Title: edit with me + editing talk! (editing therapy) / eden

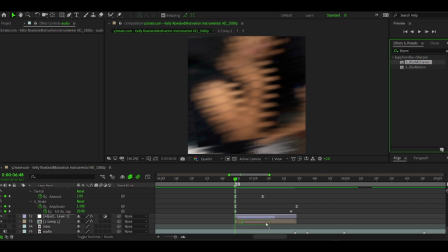And that is also something that I've had to do to actually improve.
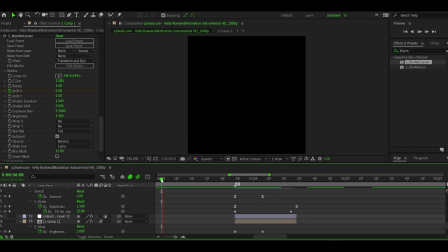And it's not comfortable, of course it's not comfortable, that's why you usually stick with a style that matches you and that you like and feel comfortable with.
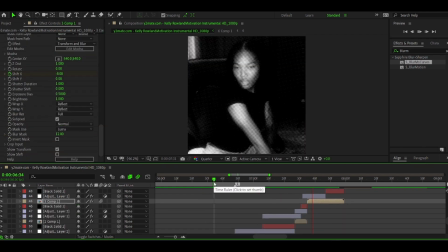But it can actually bring you forward in your editing journey really, really much.
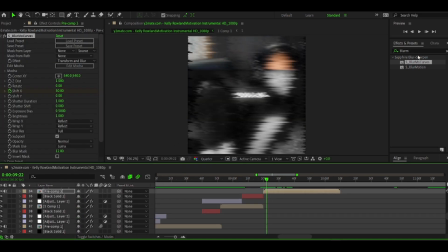So here you can see next to my blurs and the glow and the warp,
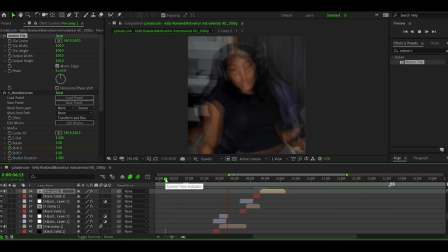I'm adding some halftone to create a change in the images, because I think that that's fitting at that point.
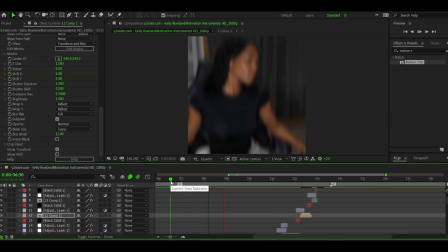And I'm adding my watermark as well.
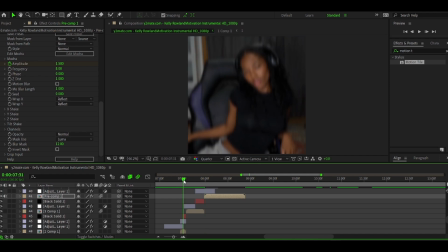Something that I struggle with when making velocity edits is that motion, sort of, that good velocity usually have.
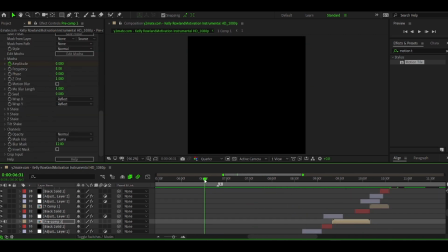And that's something that I've tried to recreate by adding different shakes and sometimes even a slight zoom in or something,
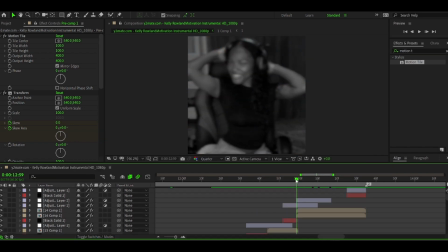because I simply don't know how to do it. And I always see it in very good velocity edits.
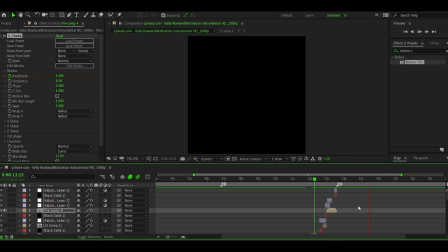They're always extremely smooth, and they just look so put together,
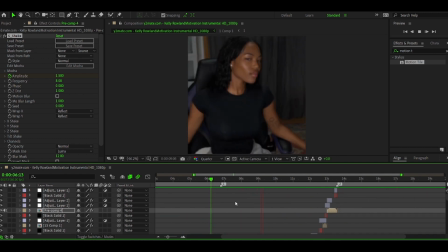and it's a pleasure watching them, honestly.
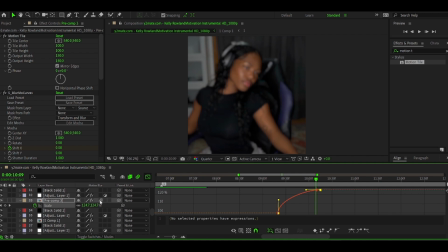So that's what I'm sort of trying to recreate, to have that momentum, especially with these longer clips that I have, like the one that I'm editing now.
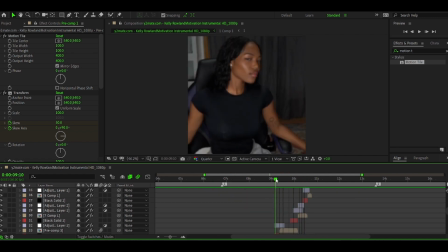I'm adding an effect that I only use in this and another clip that's sort of the same, to give off the same feeling.
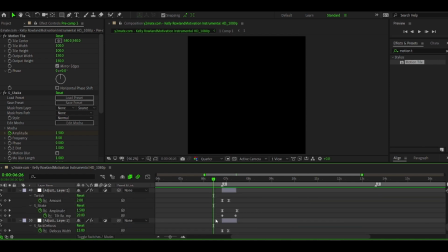So it's difficult, and that's something that I'm not afraid to admit, because it's something that I need to learn. So at this point in the edit, I'm adding some shakes. I'm adding a twitch shake, the one that I've already mentioned, that is only set at specific beats.
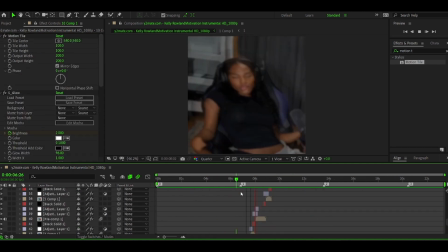And as you can see, I'm just rewatching the same clips or the entire edit over and over and over again to see if I like it,
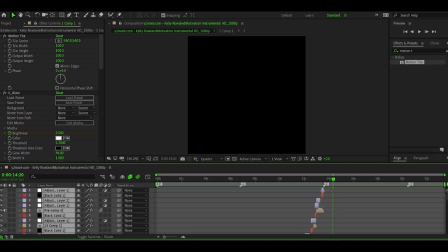to see if I want to change any values. So at this point of the edit, I am making some final adjustments to really
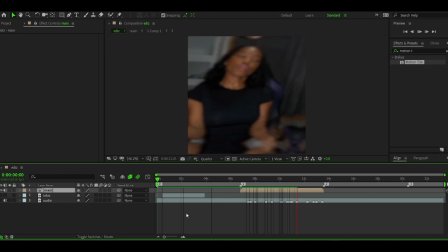level those details out that I want to look good in an edit. And as you can see, I'm rewatching it a bunch of times to see if I find something that I may not like.
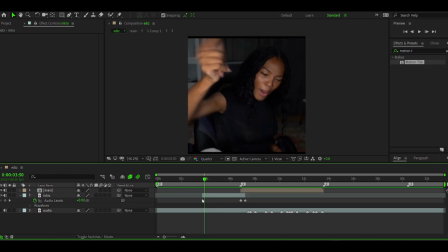If you're still watching the video, thank you so much for watching. I deeply appreciate it, and I hope you enjoy listening to this.
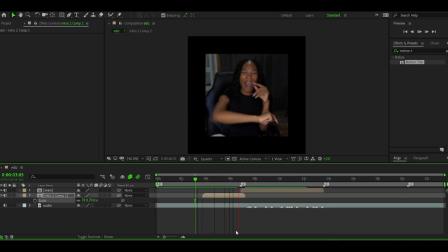And maybe it helped you even a bit. I would be very glad if it helped you in some ways.
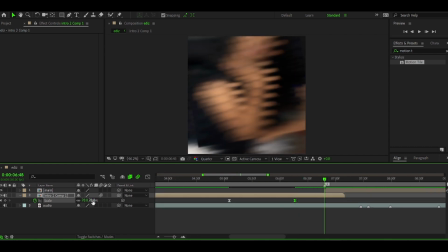And if it didn't, that's fine too. So right now I'm adding the intro.
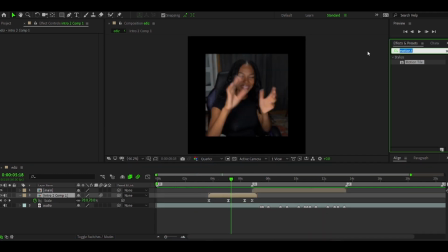Maybe you've noticed, but I have cut that clip from the beginning and I've just kept it somewhere there, basically at the beginning, because I was quite unsure if I wanted to add it.
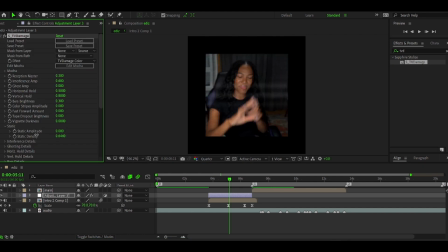But then I thought that the intro was too long, so I did end up deciding to add it.
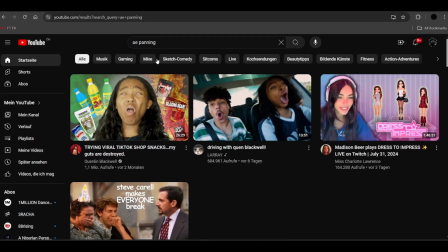And then, as you can see, I'm adding a little zoom, I'm adding some effects on it, a TV damage as example,
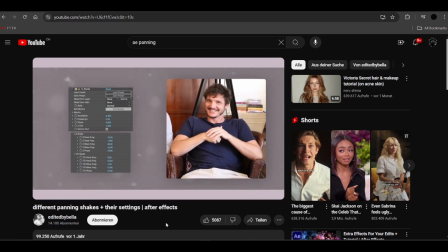and some other things to sort of keep that motion that I want throughout the whole edit.
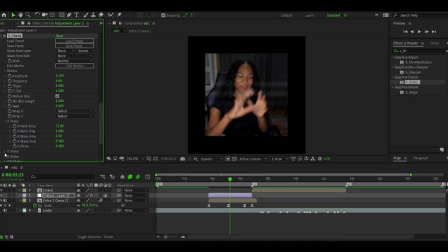Now comes one of my favorite parts while editing, to add the panning on, or sort of over the entire edit in the end. I think that panning adds a lot of
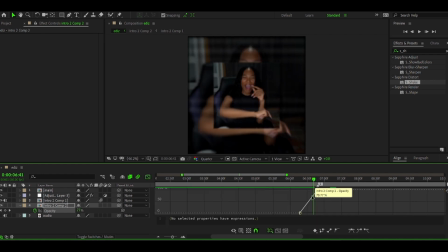smoothness in the entire edit, and it can make it look a bit more flowy and smooth and neat.
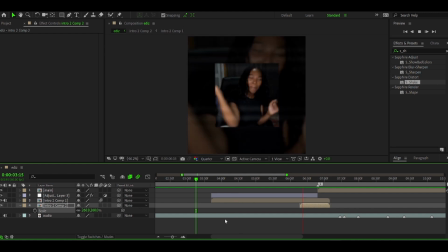And I think that it actually improves an edit.
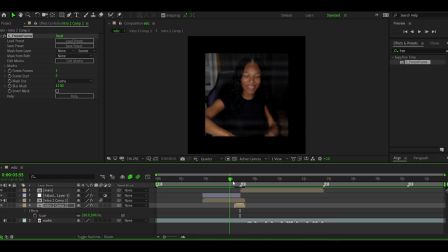I mean, sometimes of course it can look a bit too much, but then again it's just a matter of readjusting the values and match it to the edit. If you have any specific video suggestions or wishes for certain transitions, effects,
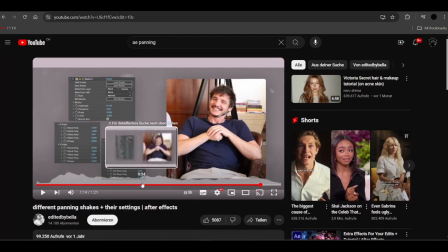even if it's some that I used in this edit, please let me know in the comments.
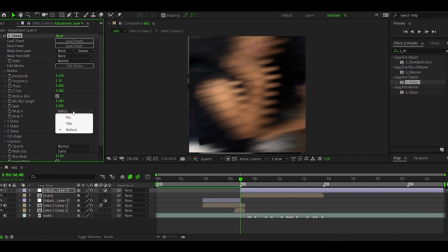I will gladly make a tutorial about it. So now comes my probably favorite part of editing, which is the coloring, and I feel like that adds that last missing detail in an edit.